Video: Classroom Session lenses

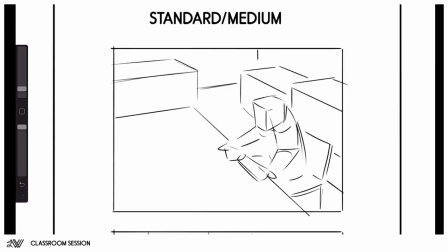[25:00]
I can still have focus on my character, and I can still, to some degree, show most of the elements in the scene. Probably not as many, but I can still show a good amount of them. The problem is that because of this natural view,
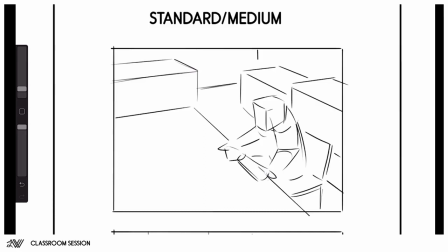[25:14]
the viewer or the audience might experience this as if they are they are immersed in the scene, and they're looking to this character as if they are standing on a stool or something,
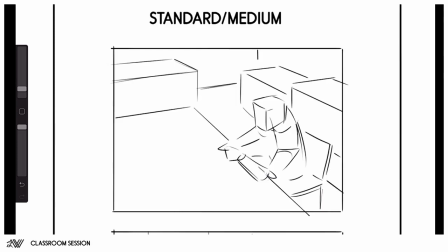[25:28]
or looking through a peephole to this character. And if this is the intent of your design, then that's good, but it's not the intent of my design. So if I wanted to make this scene a lot more immersive in a standard lens,
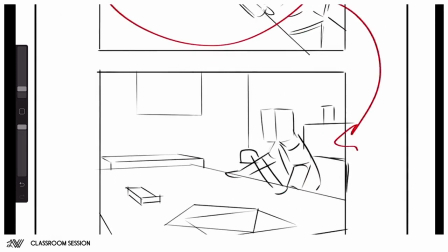[25:42]
it would be better for me to opt for something like this, where we pull everything to eye height, where you feel as if you're sitting at this guy's desk. You're not part of the conversation, but you're a spectator.
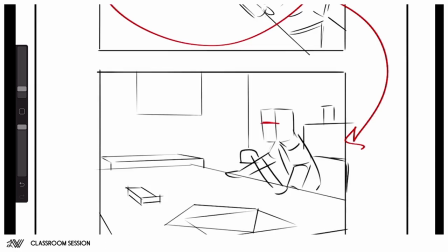[25:59]
You're like an invisible guy sitting at this desk, and you're witnessing the scene. Now, of course, then it will be again harder to display all of the items in the scene. It's not as informative, right? It's more immersive, and it's more like an emotional connection.
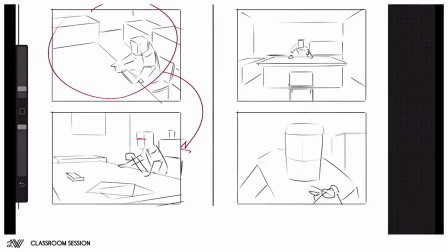[26:20]
If we wanted to convey the scene in a long lens, we could do that as well, but then the narrative would be completely different, right?
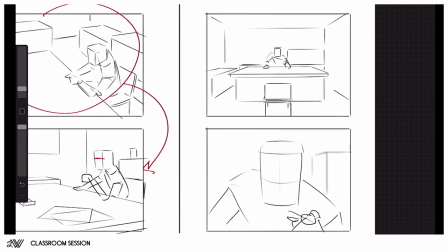[26:28]
It would become a little more cinematic, where you maybe have like, you're stepping into this door.
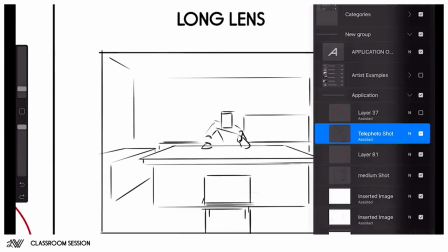[26:34]
It's a very creepy environment. This guy is sitting in the middle, very graphically, right? To pull our attention, and we have
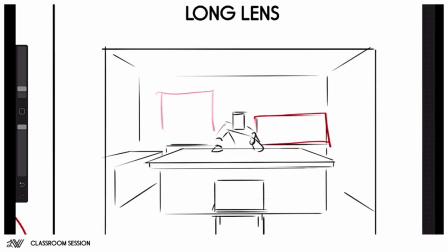[26:43]
intentionally placed things, like there could be like something hanging on the wall here, to frame our character. Right? Everything would be graphical and intentional in order to frame our character.
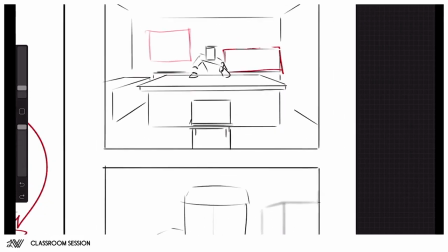[26:54]
And then what they might do in like a shot sequence is that they would zoom in, right?
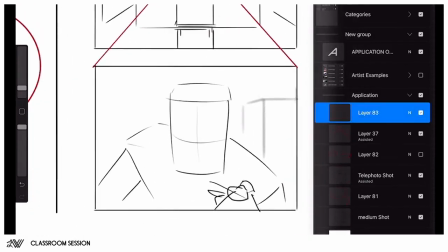[27:02]
And give us a nice and appealing shot of our bad guy, of our arms dealer,
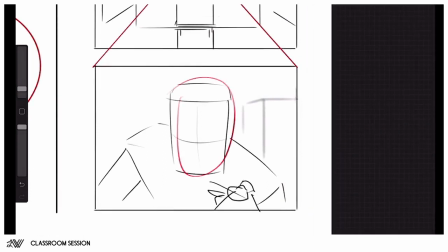[27:07]
with a lot of focus on his emotion, but everything else in the scene would be blurred, right? So the focus would really be on his emotion and how you read that emotion.
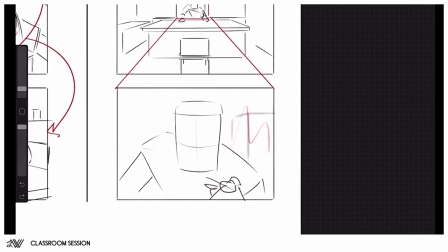[27:21]
So again, it's a very immersive feeling, but it's more graphic, and it's more drama, and it's appeal, and it's very cinematic.
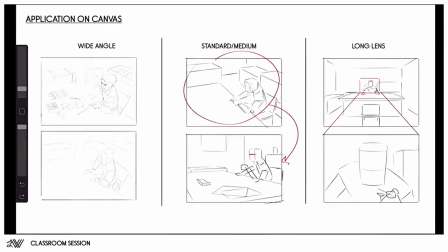Yeah, you wouldn't do that with the 3/4 angle in a long lens, because it would look very, very warped.
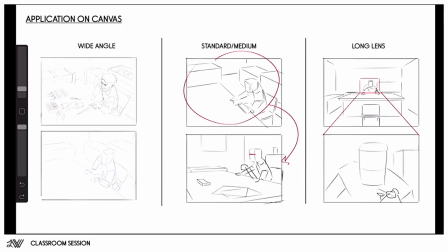[27:46]
You would even lose your sense of believability. That's why the long lens is primarily used for graphical purposes, and why a lot of the times it's only shot in like,
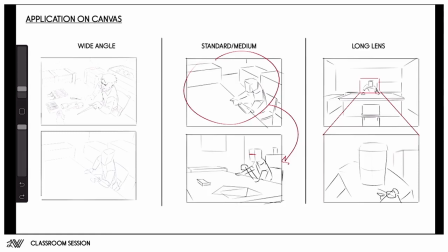[28:01]
straight into the actor's eyes, or on a building or something, that you can place elements in the scene, but you're not trying to convey perspective and depth with a long lens, because then you're using the wrong lens. Right, and that's why I'm saying, and that's why I,
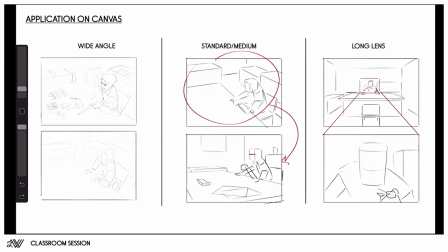[28:20]
intentionally rotated the camera angle, because if you're going to use a long lens, you're going to use graphical leading lines.
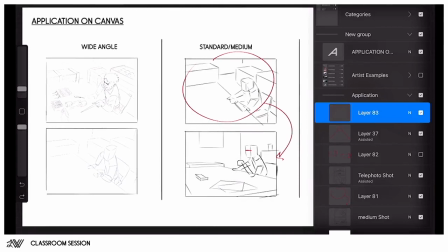[28:35]
All right, and then lastly, let's look at some artist examples of effective use of these lenses.
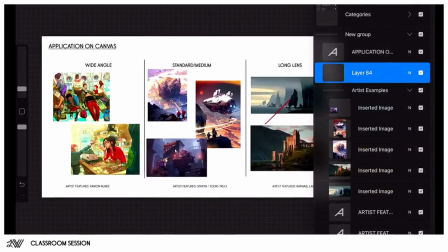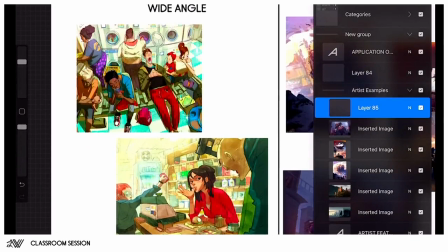[28:50]
So as you can see, and you probably know this guy, he's called Ramon Nunez.
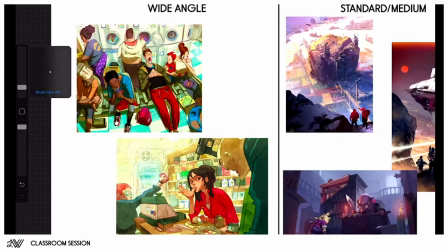[28:57]
I'm probably mispronouncing his name, but all credit goes to that artist.
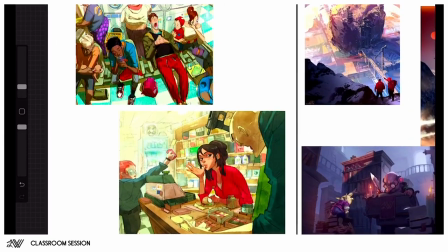[29:04]
So what he tends to do, or he likes to do, is use a lot of wide-angle lenses.